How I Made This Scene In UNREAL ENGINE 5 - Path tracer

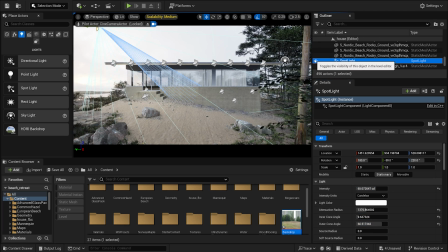8:25 I use a spotlight to illuminate the building more, making it stand out a bit more from the background since the house is our main object.
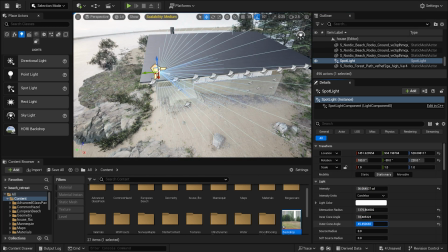8:34 I play around with the settings a bit here. With the construction of the scene complete, all that's left is to prepare for rendering.
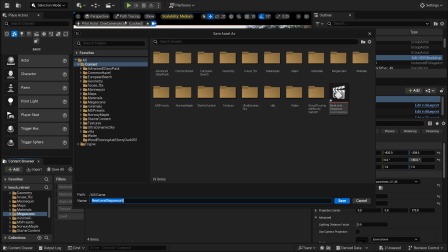8:46 I create a level sequencer and throw in my camera actor.
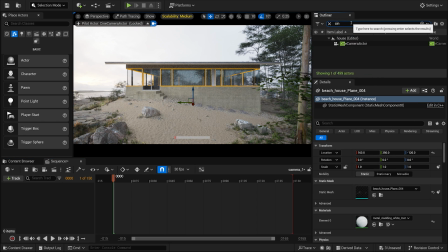8:51 I set the desired length and FPS rate and animate the camera's movement.
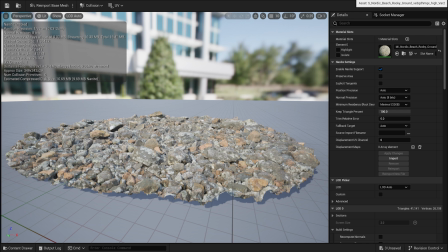8:58 Before rendering with Path Tracer make sure that Nanite support is turned off on your meshes.
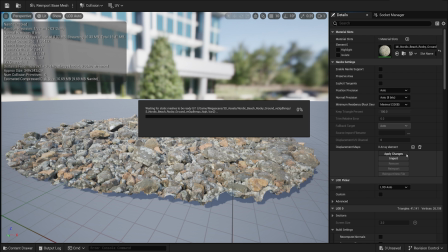9:04 This is a crucial step as the Path Tracer doesn't support Nanite. Forgetting this can lead to ugly blurry meshes in your render.
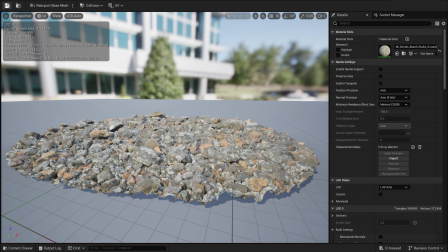9:12 Disabling Nanite will significantly increase the demands on your computer resources, so it's important to turn it off only after you finished your scene.
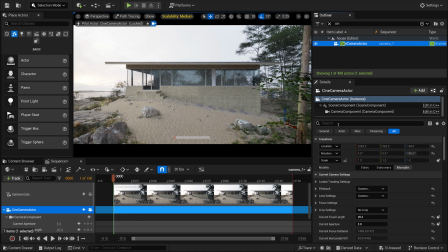9:23 Let's set the path tracer. You find these settings in the pause process. Here are the parameters that are used. The most important one is to uncheck denoiser. Later in DaVinci Resolve we'll have better options for noise reduction.
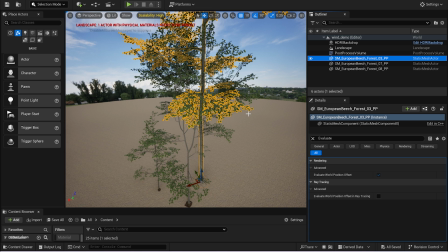9:39 If we want the wind to move the leaves of our vegetation in our path trace render, we need to set it up. Unfortunately I completely forgot about this and I only noticed this mistake after I rendered the entire scene. In the detail panel of four mega scan trees check this. Evaluate word position offset in ray tracing.
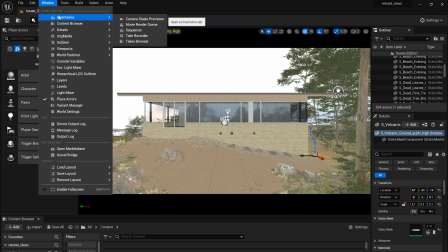10:00 So when we are done with our scene it's time for rendering.
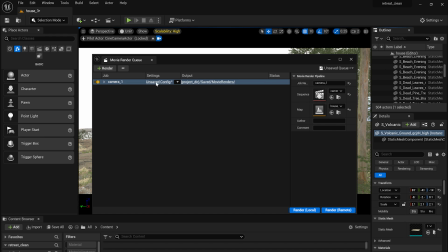10:05 In the movie render queue I select my sequence. Delete everything in the settings. Add the extra extension, path tracer rendering, and anti-aliasing.
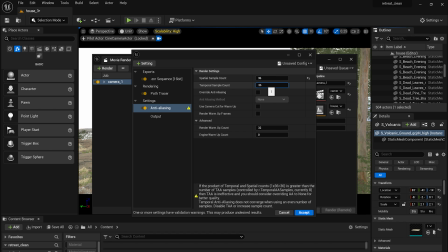10:16 Set the anti-aliasing to 36x36. If you're unsure about the render settings, set a smaller value. Check the override anti-aliasing option. I want my final result to be in HD resolution. To achieve the best possible outcome, I render my scene in 4K,
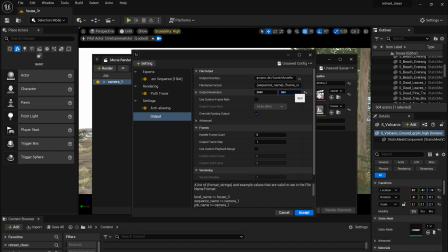10:35 because scaling down a 4K video to HD produces a much sharper and more detailed final result than rendering directly in HD.
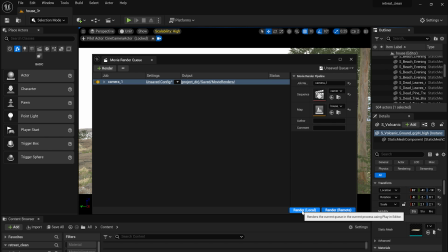10:45 Once satisfied with my settings, it's time for rendering. Which will take a while.
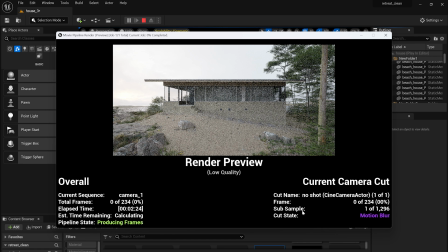After rendering my scene, I perform the final touches in DaVinci Resolve. This is where our house truly gets its photorealistic look.
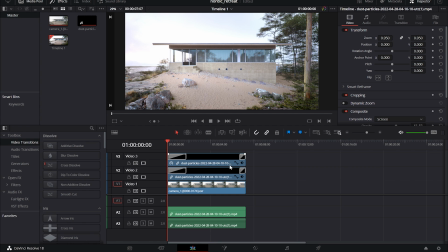11:08 So here we are in DaVinci. I added some flying particle stack footage to get more movement in the scene.
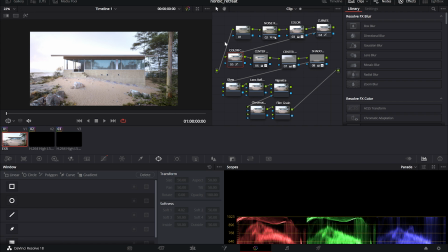11:17 These are my post-process settings. I reduced the noise, played around with the curves, performed some color correction, added a glow effect via nyaning, and some film noise on the top.
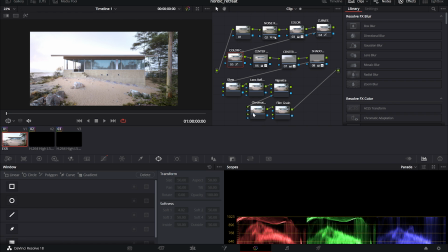11:30 You can also add a touch of chromatic aberration if you want. And here's my final result.
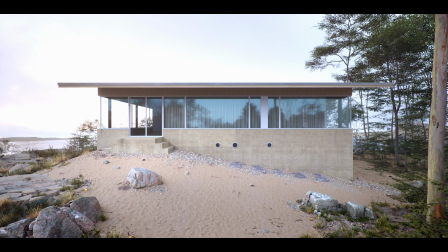So, this roughly covers the workflow stages for creating this scene. I hope you found some useful information in this video. And if you enjoyed the content, consider subscribing to the channel, I will post more videos like this in the future. See you soon, bye bye!